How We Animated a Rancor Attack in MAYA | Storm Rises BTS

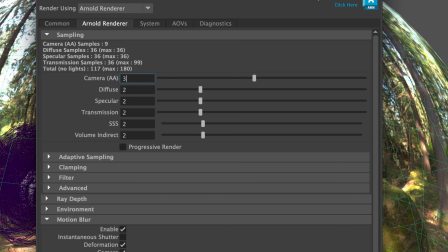(8:27)
So in here, I'm at 3.222. I am at 38.
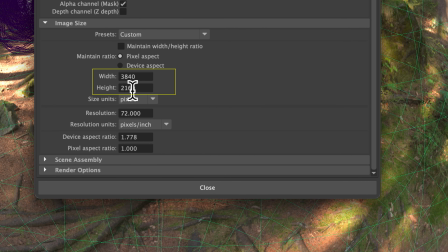(8:34)
I'm doing this at 4K. So you can see I'm at 4K here.
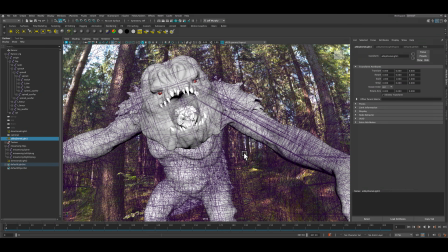(8:39)
So here's what we do. You can see how he's happening inside there.
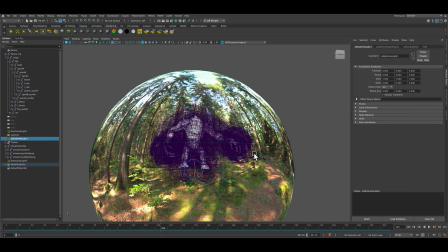(8:48)
And so this globe, what I do with Arnold Render, is this is what we call an
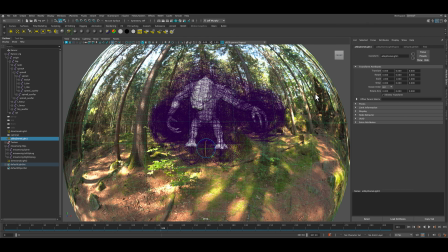(8:56)
HDRI lighting. And what it's doing is it's using this atmosphere of this HDRI that I
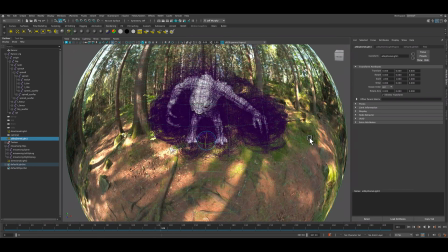(9:05)
have, that it's a 360 degree. Now it is not being shown, so that's something to know.
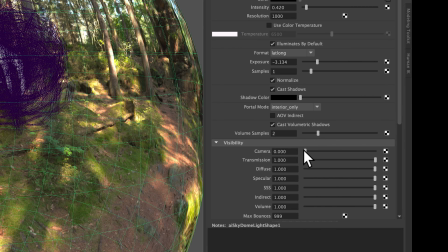(9:13)
If I take the camera on the visibility down to 0, you don't see it, but it is
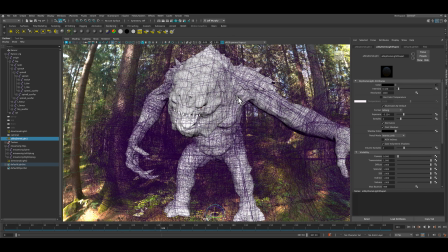(9:21)
putting it in this atmosphere.
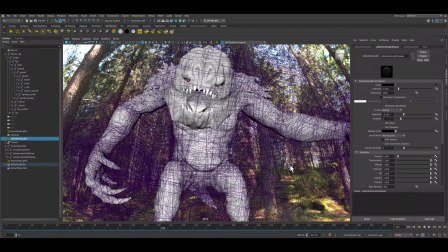(9:24)
And when I get a render from this, it renders it with this type of lighting, which I find to be really great.
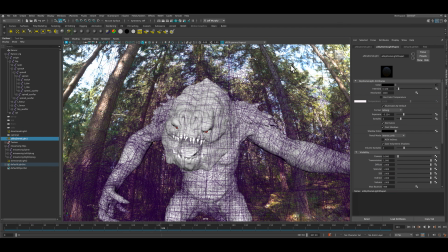(9:32)
And because he's going to be in a cave, it's technically not the right lighting set, but I bring the intensity way down.
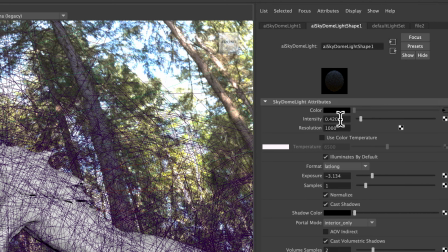(9:40)
So usually that's at a 1 or a 2. Right now I'm at a 0.4.
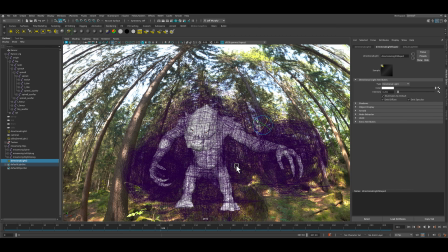(9:45)
And then I add some directional lights. Right here, I add some directional, which gives us some really cool shadows.
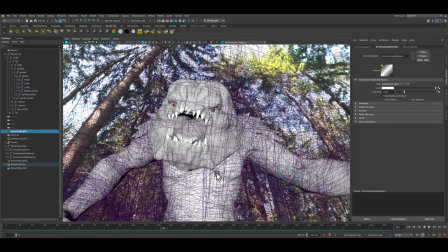(9:54)
And then so I can add a camera and do that.
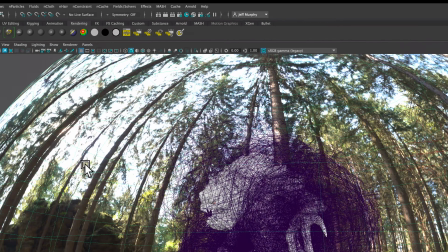(9:58)
So I like to use this, and to get to do this, basically this world right here, you go up to Arnold, Lights, Sky Dome.
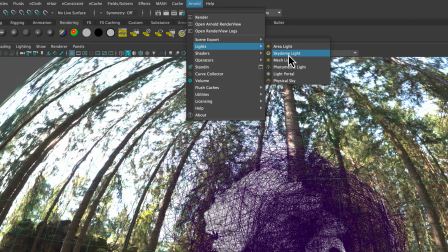(10:07)
And when you do a sky dome, it just comes in as white,
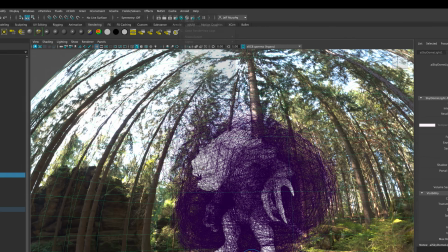(10:13)
Just like anything in any of these programs, the color's right here.
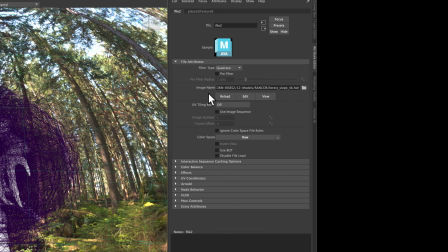(10:19)
And if you select this button next to it, it says, oh, you want it to be an image, not a color. And in here, I go in and I add my forest HDR right there. And then it creates this wonderful globe that is just giving it the atmosphere.
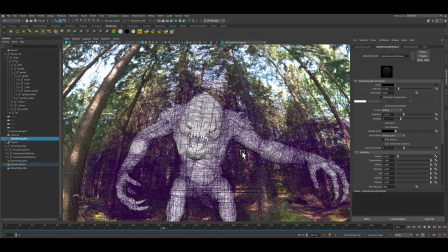(10:37)
So it's like a mere mapping of it. So then
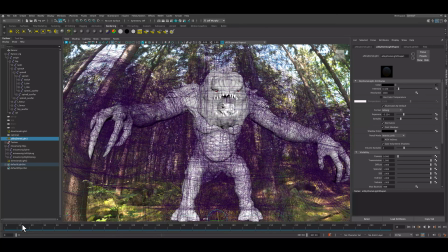(10:45)
when I do a render, for me, I have a iMac Pro. To get this with this camera angle,
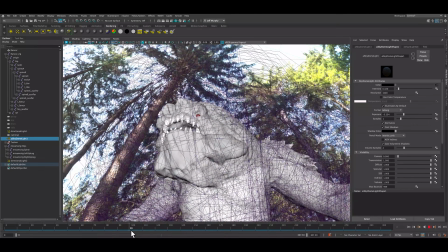(10:56)
at the settings that I just did it at 4K, it's taking about 4 minutes a frame.
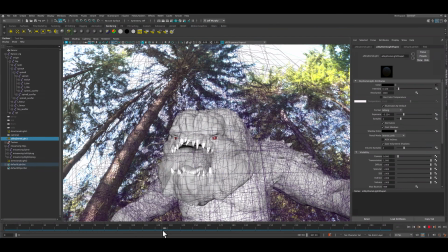(11:03)
And I do 150 frames. So it takes quite a while to do it, but do it overnight, set it, go to bed. Wake up in the morning, and you got it. So I will show you what it does, what the final does look like.
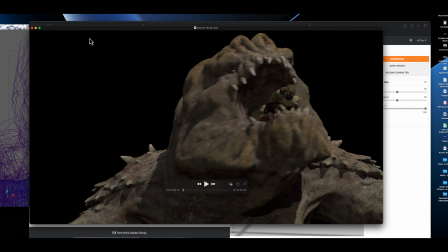(11:19)
Here is our render.
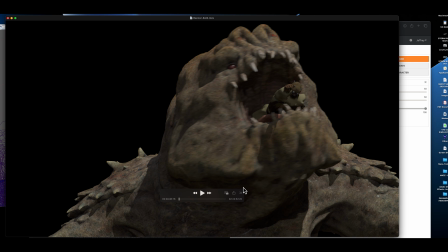(11:21)
Basically, it comes in as, for me, it comes in as stills, and then I create a QuickTime out of it with an alpha channel, so this is clear behind it. So let's take a look.
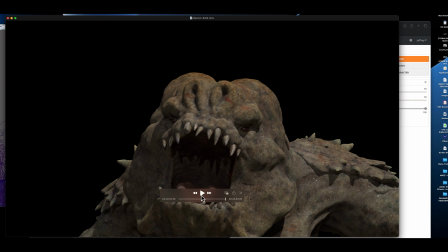(11:36)
There we go. Alright, so if I let this just play by itself, you know, it's kind of a little silly and cheesy, but what I'm going to do is put it in dark.
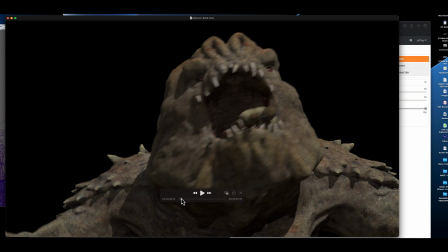(11:49)
I'm going to color correct it so it's dark. It's going to be inside of a cave.
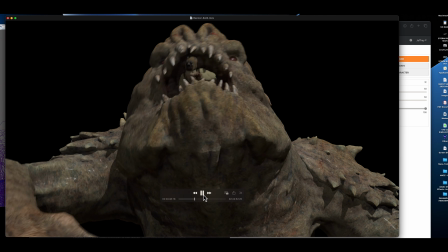(11:53)
They'll have the noise and the chomping and all that, but it does look like he's trying to get out, which is kind of cool.
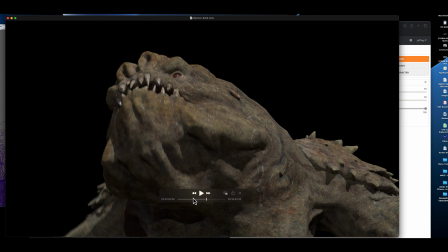(11:59)
But that's the render, so you can see the render that's happening of the body and the shadows in here,
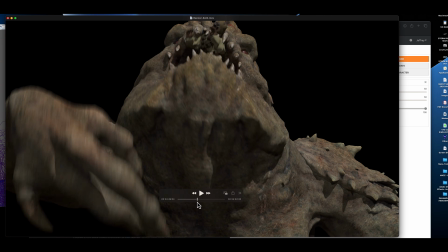(12:07)
and just kind of how it does look. It does have a real texture to it.
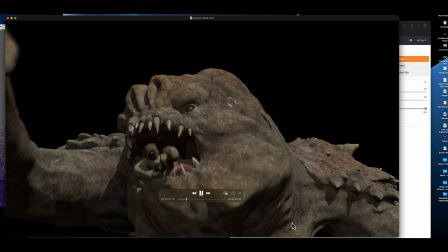(12:13)
So that's the final. There we go. Look at that. Yum, yum. All right, thanks a lot.